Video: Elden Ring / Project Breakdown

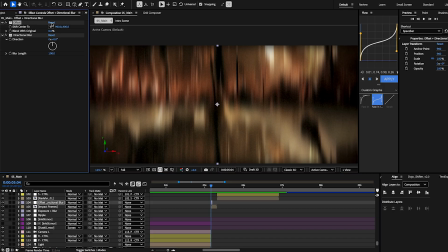1468s
I have the offset set to where it kind of,
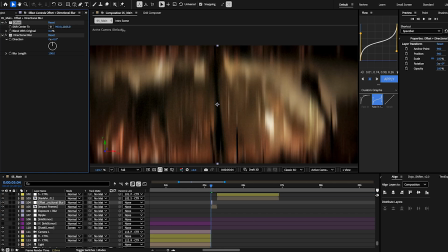1473s
it's pulled down on the Y position.
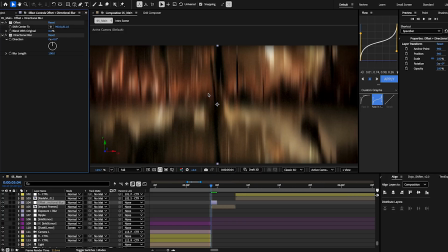1477s
Yeah. To mimic this hit coming down, right?
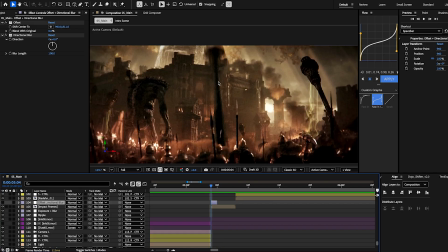1483s
You can't even see it, actually. This coming down. I wouldn't want to go, like, horizontally with this because it just wouldn't make sense. That's why the direction of of the directional blur is set at 0.
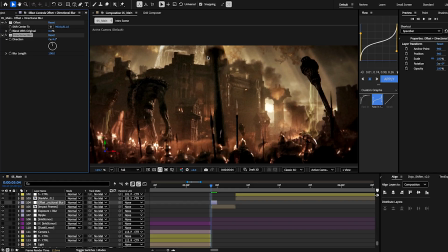1498s
I could have turned it a little bit this way to match that, but it, you know, it being at 0 is perfectly fine.
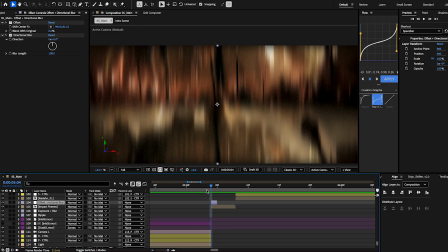1505s
The blur length is at 100. There's no keyframes on this layer, so just to go frame by frame, it hits,
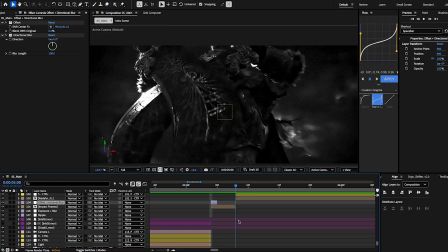1514s
boom, explosion, and it goes right into,
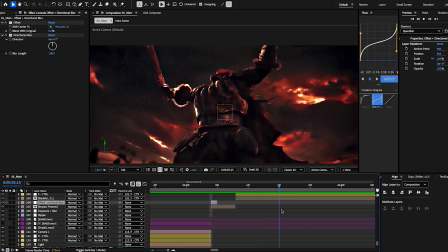1520s
blends perfectly into Radon pulling his swords out and like rocks kind of going everywhere.
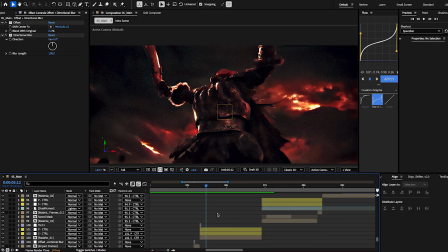1528s
Excuse me. Yeah, the rocks going everywhere.
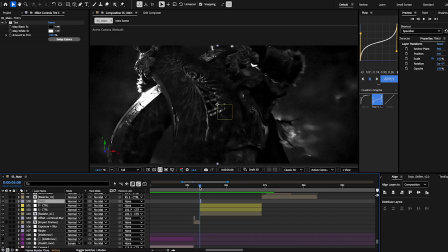1533s
There's a tent here. Again, scale and position.
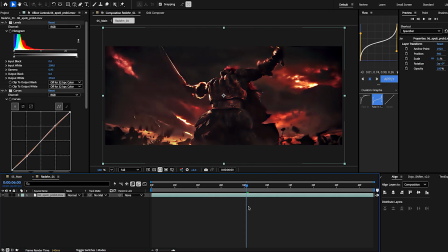1540s
Boom. I'm pretty sure the time remapping is got 2 layers. Okay, so now that I'm here and we're thinking about it, let's go over the color correction.
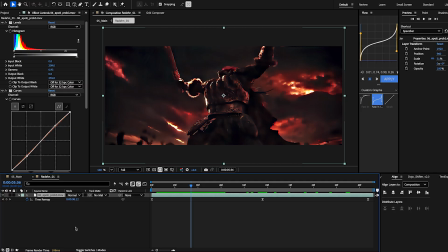1555s
I might have said this in the last tutorial. I'll repeat it again. I don't want to be that guy and be annoying about it. I'm not with pirating effects. If you do that, that's on you. I will work with what I have unless I choose to buy it.
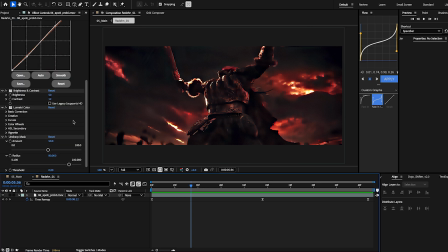1576s
So these all of this stuff that I use to color correct this, and again,
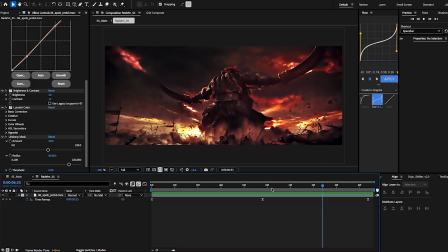1583s
you probably get better stuff with like Magic Bullet looks and all that, but I'm working with what I got. And so yeah, this is how I did the color correction.
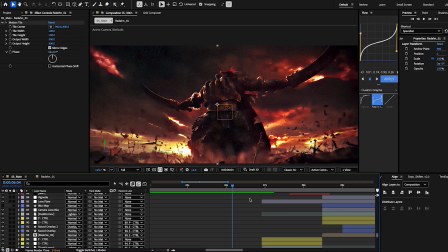1595s
Let me maybe find another clip that's a bit better.
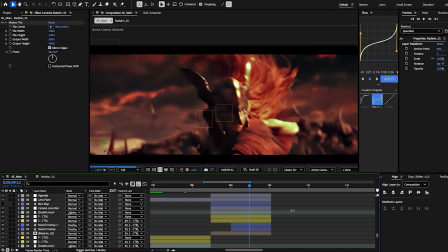1600s
Millennia, these clips were really hard to get right, and I'm not the best at like
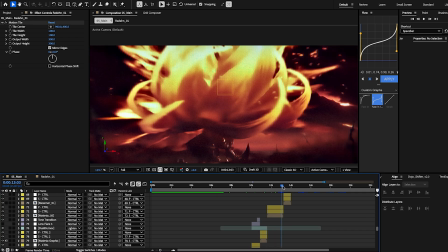1607s
doing any sort of color correction, color grading, and stuff like that. Sorry, let's just find a good clip that we can.
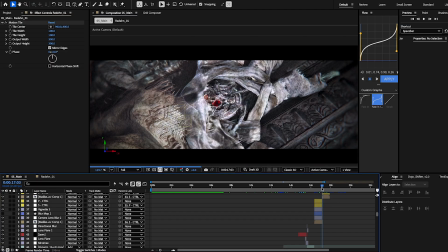1617s
The Radon one might have been the best. This color correction here is pretty bad in my opinion.
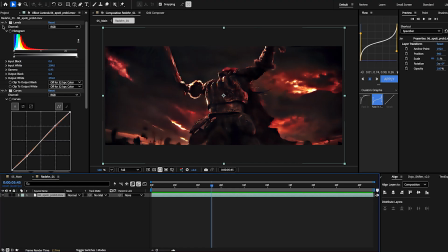1624s
Yeah, let's go back to the Radon clip. So the first thing I did, and that I always do, that
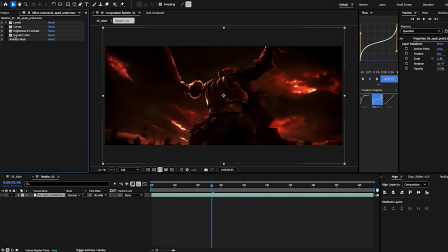1631s
I pretty much learned recently and I'm still learning, is, so this is the base clip. This is what it looks like.
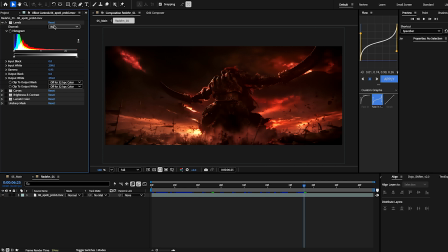1640s
First thing I do is add a levels, and I don't think I went through and did each one individually. You sure can. In some clips I do go through the RGB and do it individually, but here I just pulled it to where it looked like it needed to be.
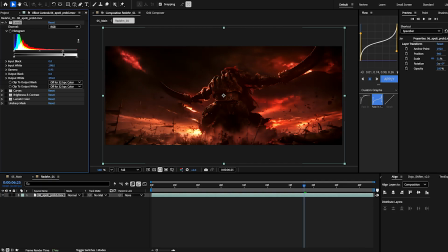1657s
You want to search for realism in these basically,
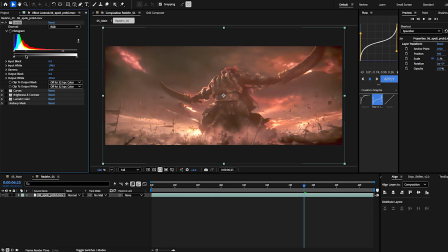1661s
and so you don't want to wash everything out like this and make it super white, but you also don't want it to look like that.
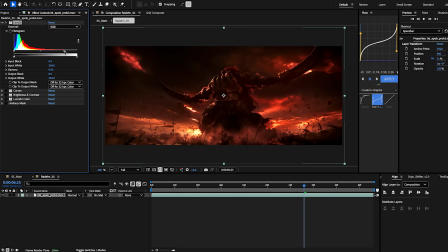1669s
So there's a fine middle. I usually try to pull the input white, I believe, to right where the first color starts or ends. And that can help make a pretty big difference.
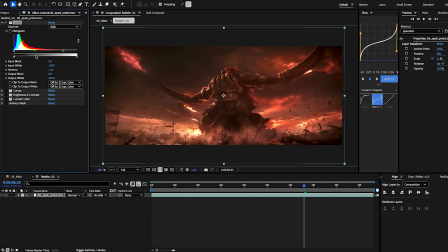1685s
And then you can use the gamma to gauge where you want it to be for, you know, RGB or each individual color.
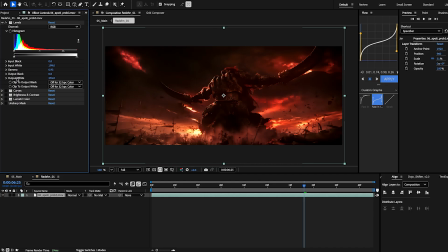1694s
I really wasn't worried about the color correction too much for these clips. I just like, if you can make it good enough, I think that works. There's no point in spending an absurd amount of time on color correction. Next thing I added is just a simple curves.
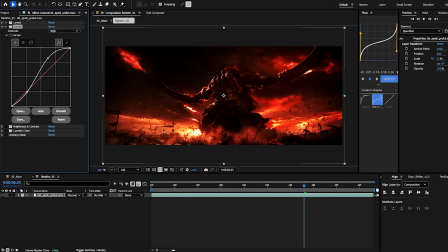1708s
Like there's really nothing to it. It's very subtle. I didn't pull it up too much because that just looks whack, and I didn't pull it down too much because same thing with levels.